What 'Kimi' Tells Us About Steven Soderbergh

And when I'm not, I struggle to accomplish the basic task of putting on pants at the beginning of the day. I used to think I liked Soderbergh so much because I was jealous of his work ethic. Since returning from his temporary retirement, he's stayed so busy, and every year he releases a master list of what he's watched, read, and consumed in a given year.
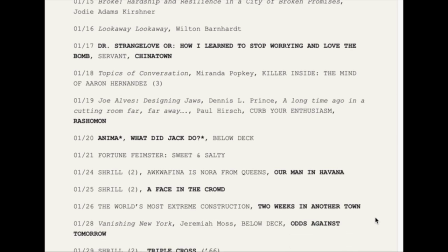8:36 And his consumption habits seem unreal for a man who also seems to direct two whole feature films annually. It's not just that he stays booked and busy. It's not just that he's so prolific. It's not just that he has such a varied body of work. It's that he's a problem solver. It's that he approaches every new story like it's an equation to solve, shifting his perspective and technique for whatever the material requires.
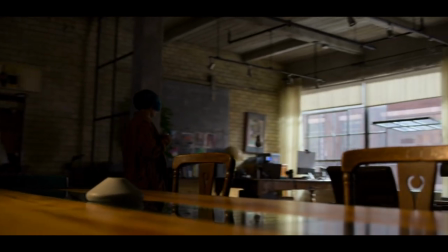8:57 For Kimmy, that means employing a lot of his usual touchstones, like the use of natural light and his reliable obsession with depicting process on screen.
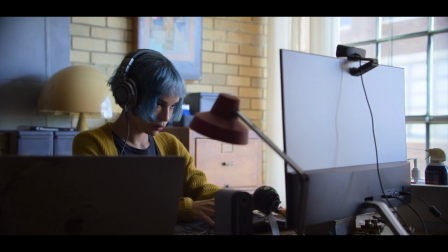9:04 Echoing back to what we talked about earlier with his focus on labor and workers and what they do being grounded in a tangible world,
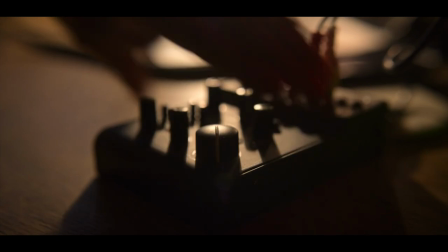9:10 this movie, existing within the tech space and commenting on its exponential encroachment into our daily lives,
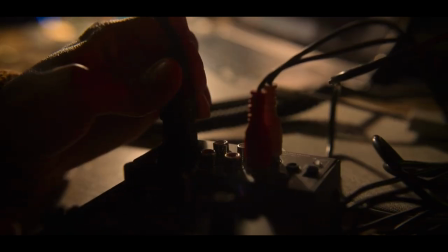9:15 focuses a lot on the imagery of the devices we use to get things done. In some cases,
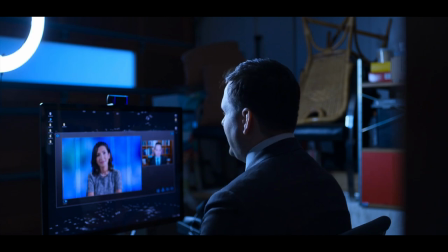9:18 this means we get to see the wizard behind the curtain of Amygdala's CEO conducting a televised interview from his garage with a shoddy work-from-home setup familiar to many from the last couple of years of COVID.
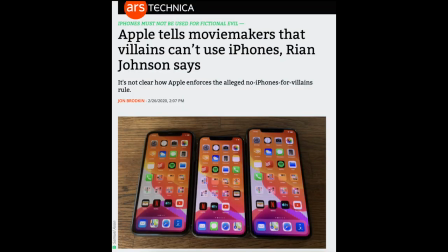9:27 It also means we can play the fun guessing game of who is a bad guy based on whether or not they have access to Apple products on screen.
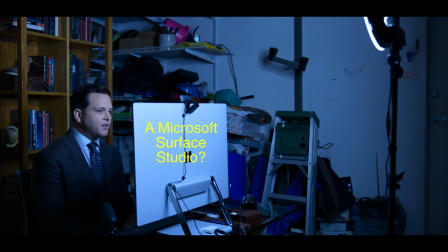9:37 Hey, sweetie. I feel great. I've been saying since I was brought in two years ago, so Kimmy is the future of this company.
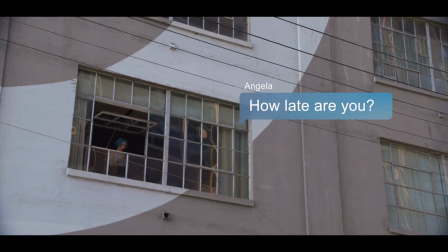9:46 You still here?
Even basic things like the way text messages are handled on screen, with green and blue bubbles drifting between Angela and her estranged love interest buildings,
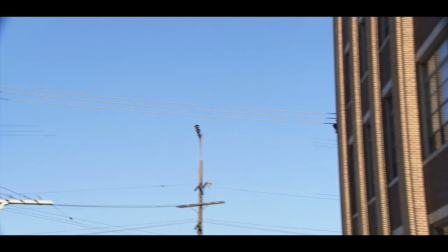9:53 like paper airplanes in the sky, stand out as integrating modernity on screen without making it feel weird. So many filmmakers are obsessed these days with making period pieces and turning the clock back so that they can tell stories that are completely unfettered by modern entanglements like social media, smartphones, and the like. Because they feel like engaging with modern technology can be distracting. as it moves faster every single year, such that even a closeup of a smartphone can make a movie feel extremely dated only four or five years later from its release. But I love that Soderbergh isn't afraid to actually wrestle with the world we currently live in, not always retreating to the past to avoid some of the more difficult things to depict on screen.
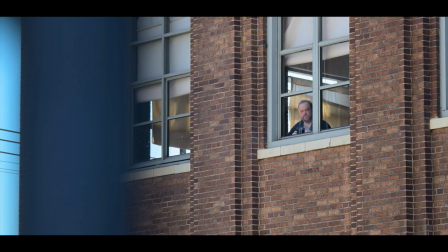10:33 Though this very much feels like 2022 Soderbergh homaging 1950s Hitchcock,
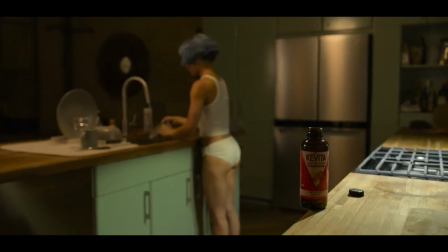10:38 more contemporary influences are on display too, like this very Fincher-esque focus on little informational details.
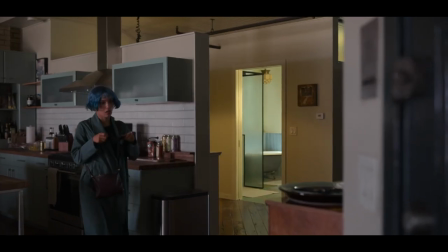10:47 This being a movie that doesn't shy away from occurring during the pandemic,
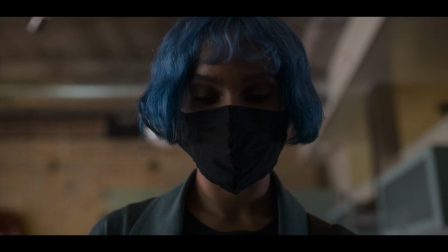10:51 many of the plot points set up for a thriller about an agoraphobe on paper end up taking on extra thematic weight in the context of our current global predicament.
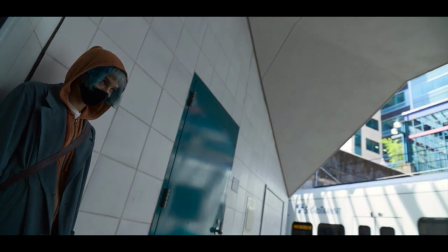10:58 The canted angles of Angela's first steps outside of her apartment building are obviously meant to dramatize the anxiety she feels,
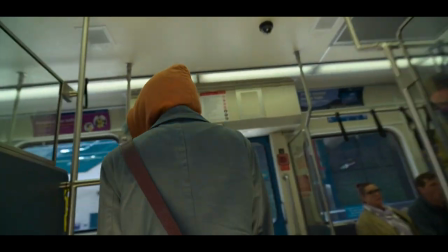11:05 but they double as a tragicomic commentary on how a lot of people, even those who didn't previously struggle with agoraphobia,
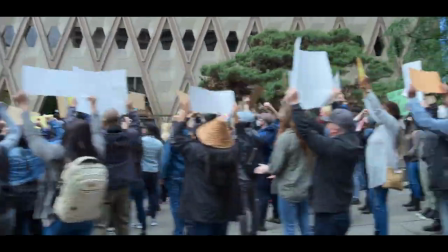11:10 feel about going outdoors. A set piece placed within a local protest doesn't sit with the setting long enough to make any half-hearted observations about the many live demonstrations of the past few years,
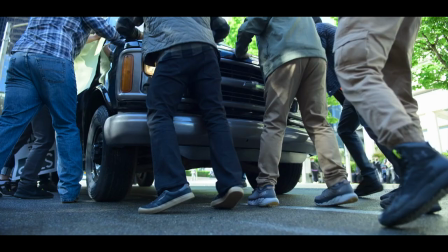11:19 but they nonetheless ground a fantastical conspiracy thriller into the here and now. Even the crowds chants Holes not chance!
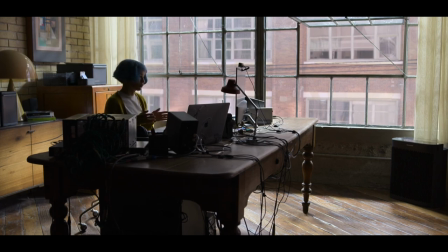11:26 Holes not chance! begin to feel like some kind of poetry about how technology and passive surveillance have made us prisoners to big tech, even in our own daily lives.
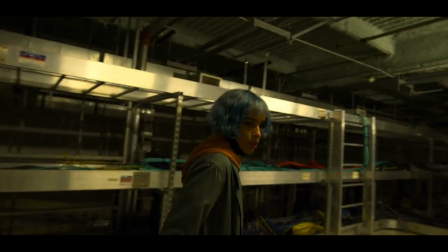11:35 But that's not some Charlie Brooker, galaxy brain agitprop on display. It's just what happens when fun pop thriller elements happen to dovetail with the loose themes by
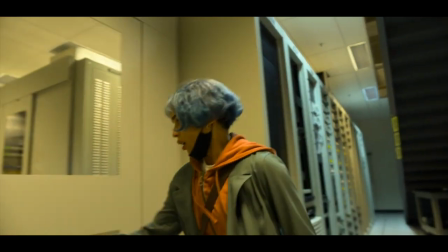11:44 chance. instead of employing ham-fisted and obvious metaphors that elicit eye rolls. Which brings me to what makes Kimmy so unique. Streaming originals are nothing burger movies. I reviewed so many on this channel, on Netflix, on Hulu, on Disney+, and 90% of the time, they're utterly forgettable works. They don't so much feel like real movies as much as half-thought-out concepts an algorithm decided would eventually make a nice thumbnail for someone to click on when they're scrolling late at night by themselves. Because the only movies in the theatrical marketplace that are getting made on a regular basis are low-budget horror thrillers, big-budget superhero tent-pole movies, and the occasional animated family film. There's no longer as much room as every person you know on film Twitter likes to lament for the mid-budgeted adult movie aimed at adults. There's no room for romance.